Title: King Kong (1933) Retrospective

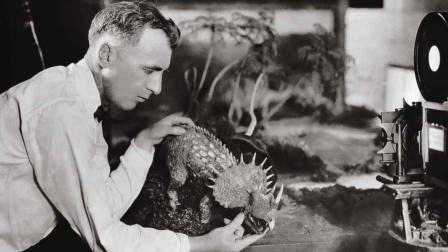8:18 O'Brien,
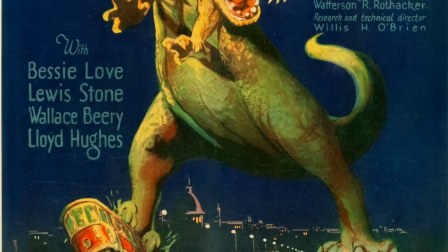8:19 a professional archaeologist Ranch Hand and Boxer had gotten his start in the film business crafting stop-motion shorts for Thomas Edison's film company,
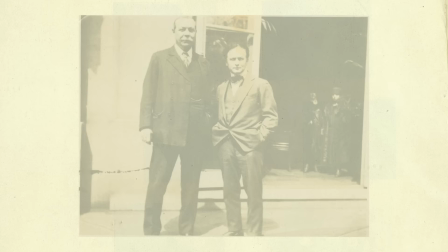8:28 his breakout film being Harry O. Hoyt's The Lost World, an adaption of the novel by Arthur Conan Doyle.
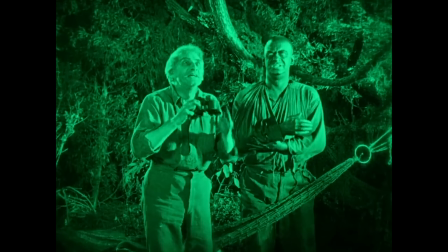8:34 So impressed was Doyle with the rough cuts of the film that he attempted to pass them off as genuine
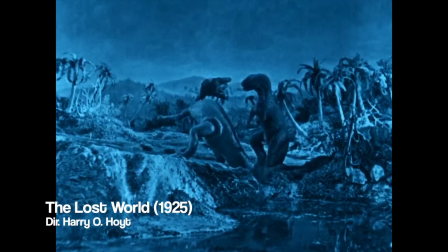8:40 to his friend Harry Houdini during a meeting of the Society of American Magicians.
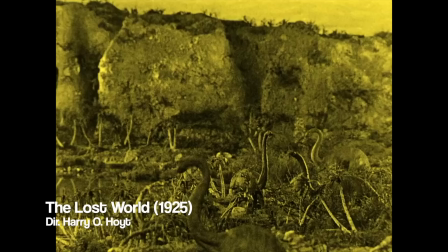8:45 He showed the footage and then refused to elaborate when asked about its origins.
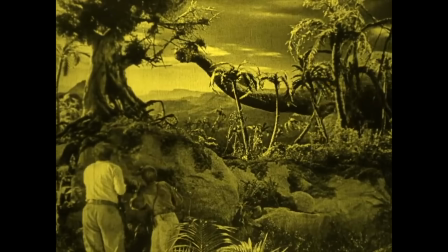8:50 The dinosaurs, who seemed to be magically animated and imbued with life, apparently caused such a kerfuffle that the New York Times reported on the occasion.
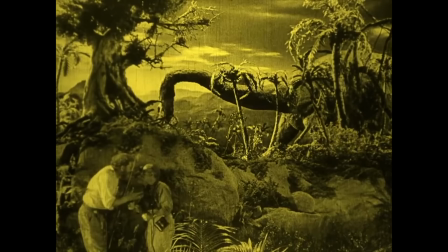8:59 Dinosaurs cavort in film for Doyle. Spiritist mystifies world-famous magicians with pictures of prehistoric beasts. Later, Conan Doyle wrote to Houdini to offer a light apology for the exhibition.
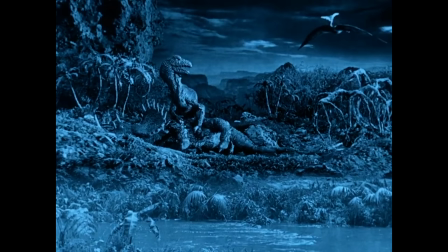9:09 The dinosaurs and other monsters have been constructed by pure cinema, but of the highest kind and are being used for the lost world picture.
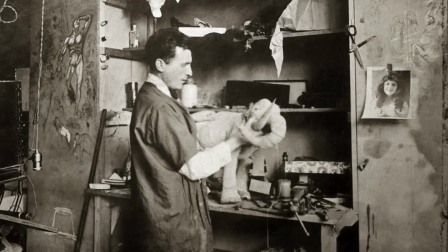9:17 I am sure they will forgive me if for a few short hours I had them guessing.
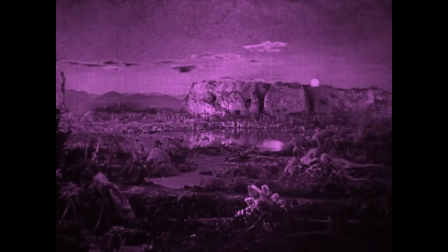9:22 All this basically illustrates how new the marvelous art of stop motion was to the audiences of the time and how adept O'Brien was at bringing these creatures to life.
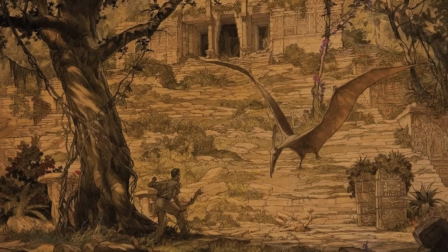9:31 I love Doyle's quote, cinema of the highest kind. And Cooper was equally impressed by O'Brien's work.
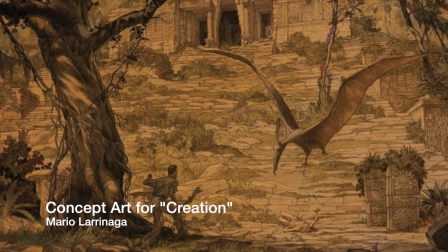9:38 Not by the lost world exactly, but by footage of his potential masterwork, the unmade film Creation,
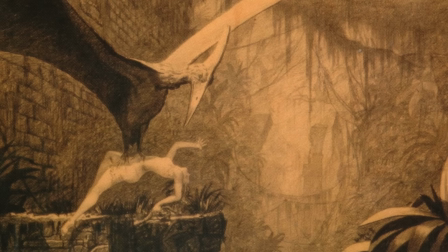9:45 a film with a ballooning budget that found itself canceled and scrapped by the struggling RKO Studios,
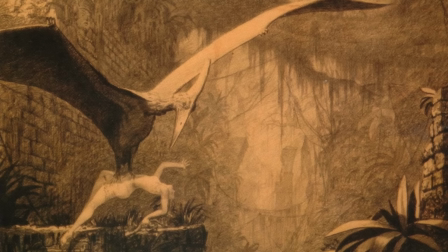9:51 founded in 1929 and in danger of bankruptcy by 1931.
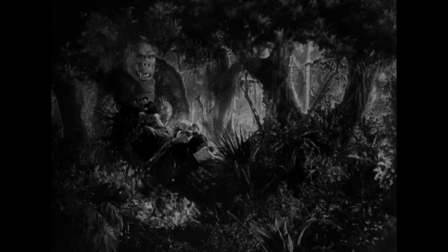9:56 Cooper saw the potential in Creation, its dinosaur characters, environment and set pieces,
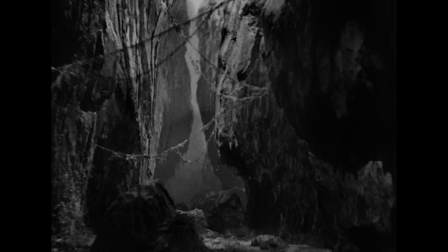10:01 most famously a log bridge sequence in which adventurers fall into a ravine.
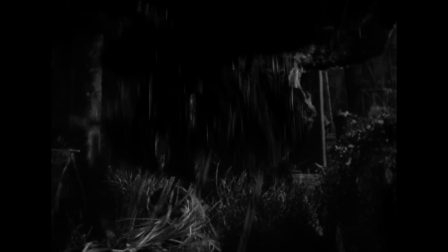10:06 This and many more sequences were ported over to King Kong.
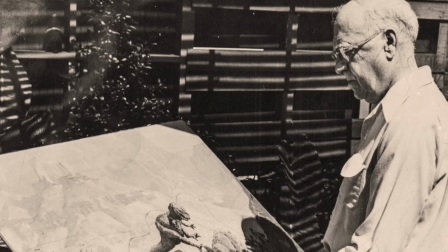10:10 The creation of Kong himself and the process of bringing him to life is a confounding confrontation with
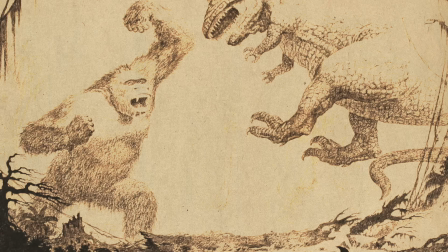10:16 the extent of patience and meticulous attention to detail that can exist within one man.
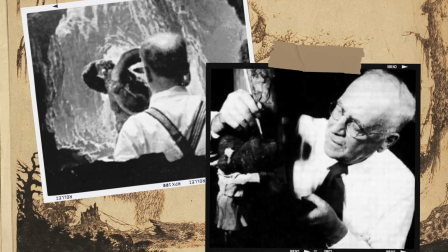10:21 From the building of his skeletal armature, clay, musculature, and fur made from rabbit hair,
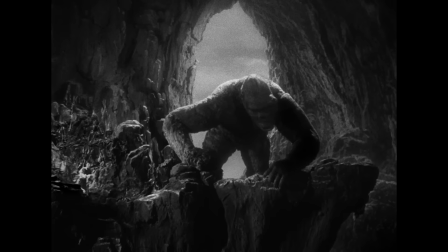10:27 to the painstaking manipulation of this little puppet frame by frame, you can't help but be awed by it today.
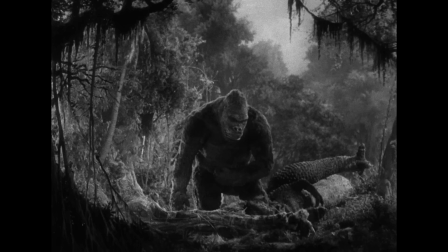10:35 The sheer force of creativity and ingenuity behind the effects carried the day. The humanity behind Kong's movements, facial expressions, and the little quirks and habits he had, along with the personality imbued in him by O'Brien,
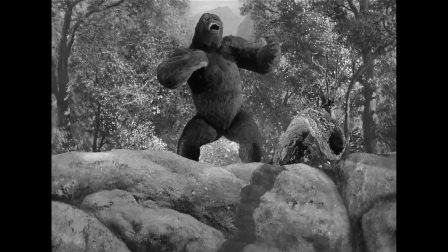10:48 managed to endear a giant monster to generations of audiences and children.
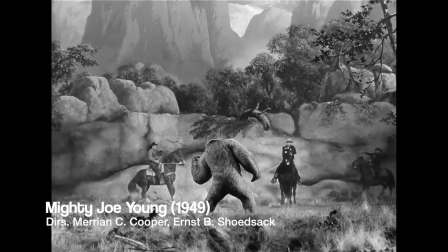10:52 It inspired film industry greats like Ray Harryhausen, who learned from and then ended up perfecting the technique devised by O'Brien.
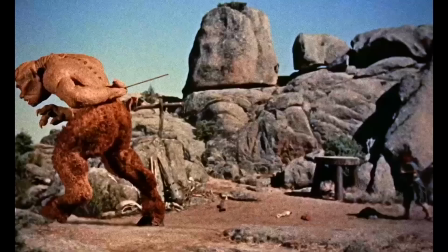11:00 Harryhausen having been given his first shot in the industry as an assistant to O'Brien on the Cooper-Shostak production of Mighty Joe Young, their third gorilla picture.
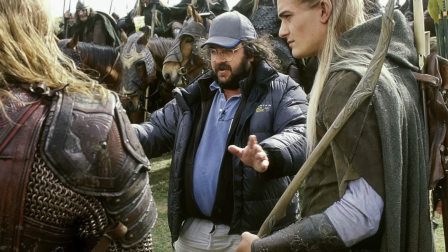11:09 And from King Kong, we see a sort of genealogy of special effects men, from Harryhausen and his work in the 50s and 60s, to the Industrial Light and Magic alumnis, Phil Tippett, Dennis Mirren, and Ken Ralston, all the way down to Peter Jackson.
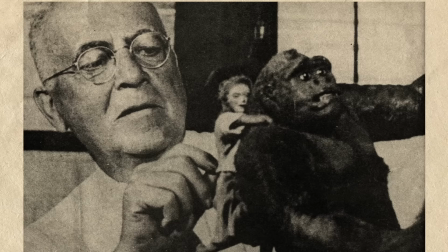11:22 And I'm sure many more who have been swept away by this truly personal form of animation, which,
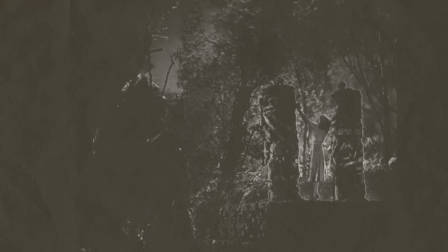11:28 as we get further away from the singular vision of one creative individual and further towards sweatshop conditions and oppressive computer work seems so much more lovely,
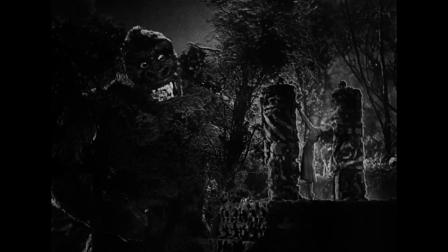11:37 simple, and honest. Kong's initial first appearance is a real shock, a real treat, when he finally arrives.
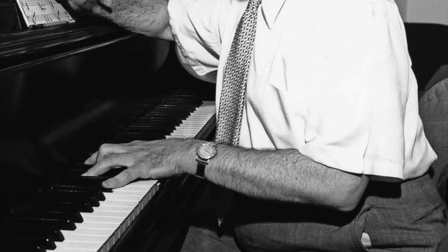11:43 Sold, of course, by O'Brien's delicate work, as well as Fay Wray's utterly convincing shock.
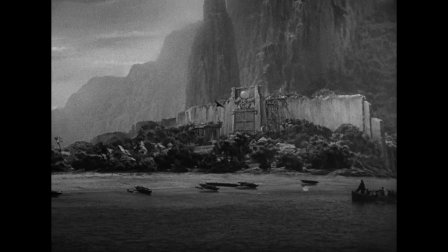11:51 And we can't count out composer Max Steiner, who withheld music from the film until the crew arrives at Skull Island.